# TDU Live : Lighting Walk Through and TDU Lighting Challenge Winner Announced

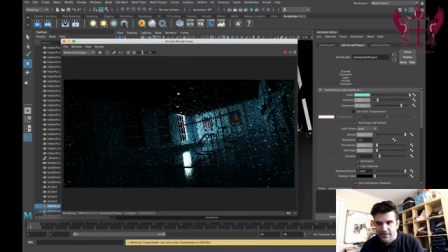24:14 Like I said, anything to push this creepy vibe of what's going on in the scene here is really, really nice. So that was like my main goal with setting up the key light or the window light coming in through the outside there.
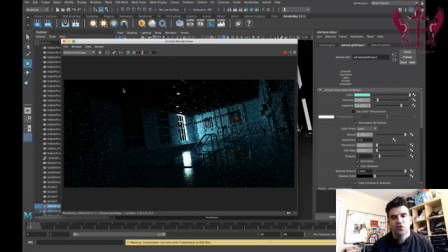24:30 And now what I want to do is I want to just create more of a feeling of the swimming pool, even though the final product is going to be like a little bit creepy and a little bit weird.
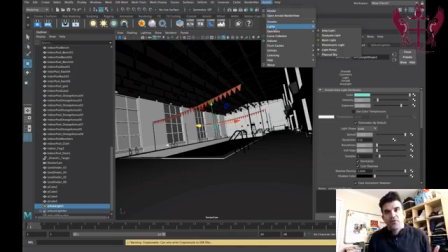24:41 I want to go ahead and feel like the pool almost has a little bit of a glow to it.
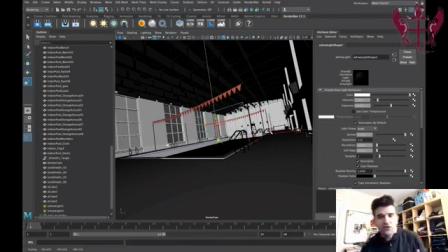24:46 And so I do that by creating another area light that matches up with the, that matches just like the shape of the pool itself.
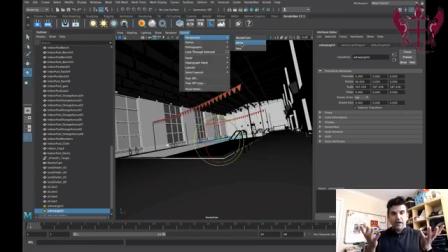24:57 And then what I'm going to want to do is just have that light kind of glowing upward and
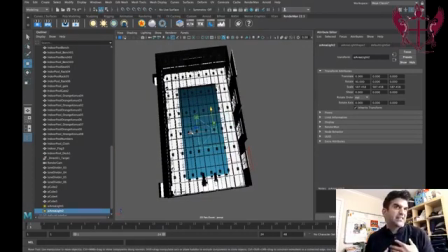25:03 filling in the space a little bit, again, with more of this like aquamarine blue green light. So just want to position it in the spot that's similar to the pool,
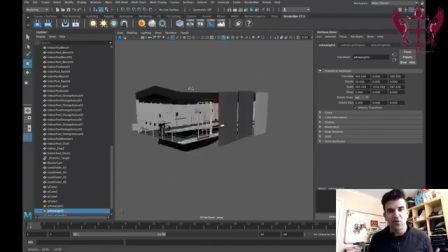25:13 get it at the height of that water, because again, it was a little bit lower because we just want to like feel it on the walls and and get it going that way.
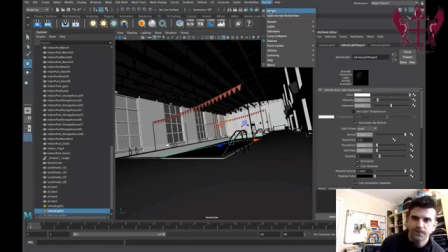25:26 So again, increase the exposure. We're going to want to change the color around.
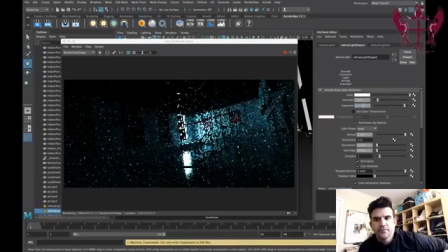25:30 And you can kind of start to feel, yeah, there we go.
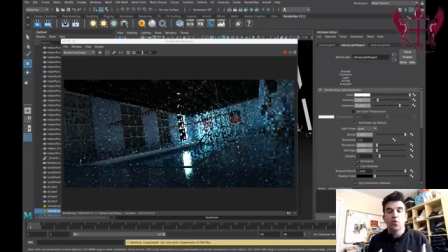25:39 And we kind of start to feel this light. And like I said, it's going to work as like a fill light, kind of like a bounce light kind of a thing. And that's really what we want. We want it to be like a secondary light source. We don't want it to be like the main light coming in.
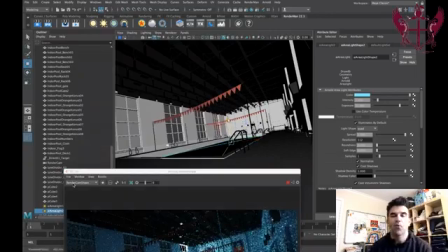25:53 We want it to feel like a secondary, as like a fill light. Because again, we probably are going to want to go pretty contrasty with our final product. But the way that I like to light and work and composite is I like to keep things a little bit lighter and lifted in the original render,
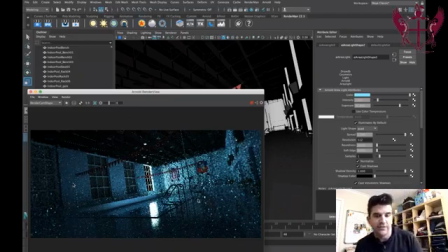26:10 and because you can always pull down the contrast levels and pull down the darkness levels. So as you can see in that last step, I
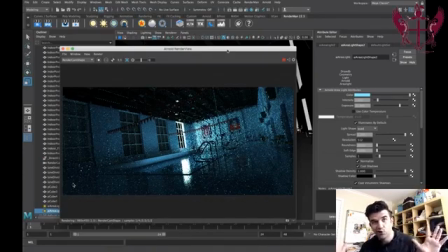26:18 thought the bounce light from the window was a little bit too strong and like too overall, and I kind of wanted to isolate it more to the back half.
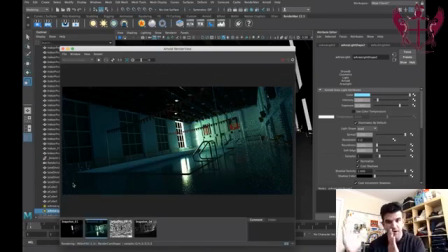26:25 So I just shrunk down the area light and pushed it back a little bit. After dialing the colors a little bit, I went with a like kind of a more creepy green for the outside, and then you can see a little bit of the blue around the pool area here.
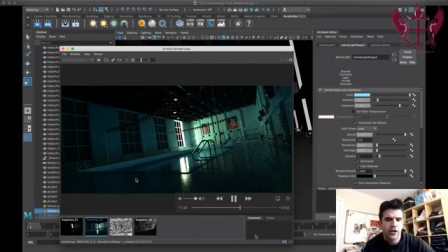26:37 So this outside light is more greenish, a little bit warmer, and then the pool light you can kind of just see happening here and then up on the walls a little bit as well.
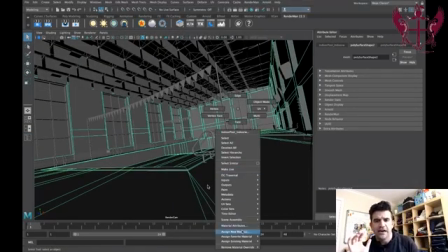26:47 So now I want to talk to you about the other render layers that I made for this, because again,
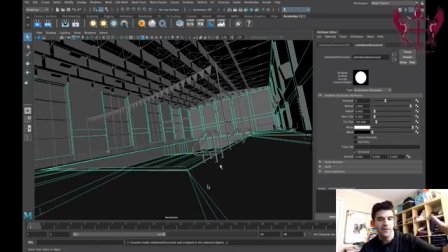26:52 I decided if I was doing this in 24 hours, I didn't have time to like UV map everything and go through and create perfect shaders on everything.
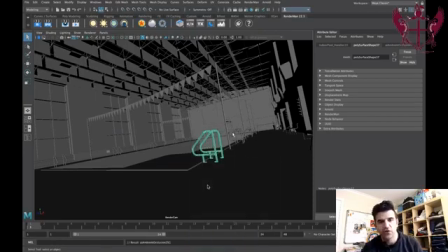27:01 So what I want to do first off is I just wanted to create an ambient occlusion shader for everything.
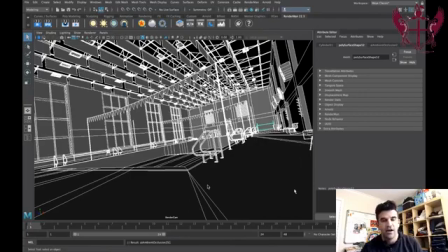27:08 So created the shader, applied it to one thing, and then I just applied it to every object in the scene by selecting the whole thing.
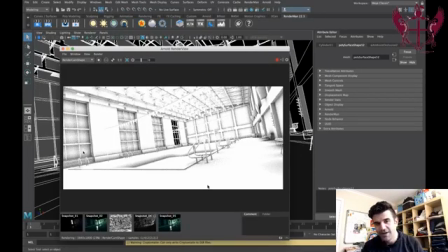27:16 And then hitting the G button to apply. Once you've applied the ambient occlusion to one shader, you can hit G and it just repeats it for everything. And so that's pretty straightforward. You can dial in the ambient occlusion shaders if you want.
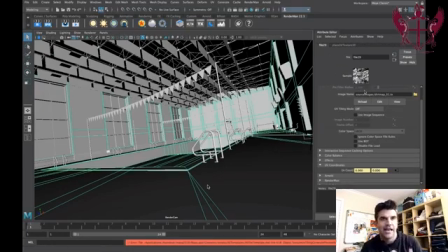27:29 The other layers I wanted to do were like dirt passes and graffiti passes and things that can be added in the comp.
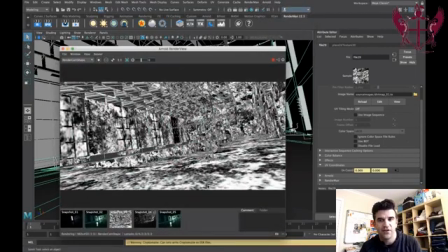27:36 So you can see the first one I have here. This is a dirt map.
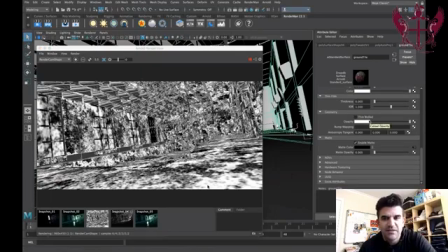27:42 And this one is just like, it's pretty much just like a noise filter.
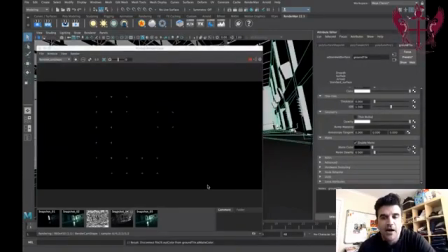27:46 So if I wanted to, I didn't have to use a map. I can actually create this using a noise
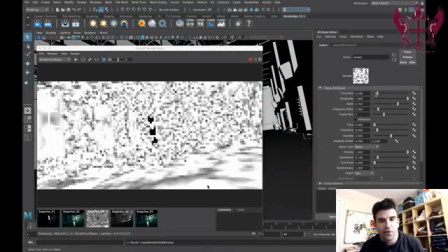27:54 procedure in Maya and just applying it as a mat to the whole thing. Because again, this is something we're going to dial in the comp.
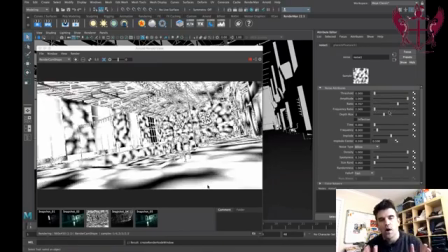28:01 So we kind of don't want to worry about how the lighting is affecting it.
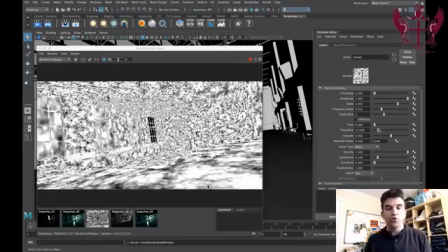28:06 We just want it to be like universal across the whole thing. And then we'll use the lighting in the other passes to kind of dial it in.
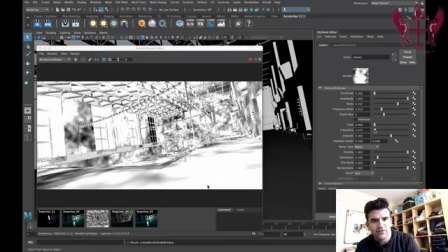28:13 So with this noise filter, you can really make it look however you want.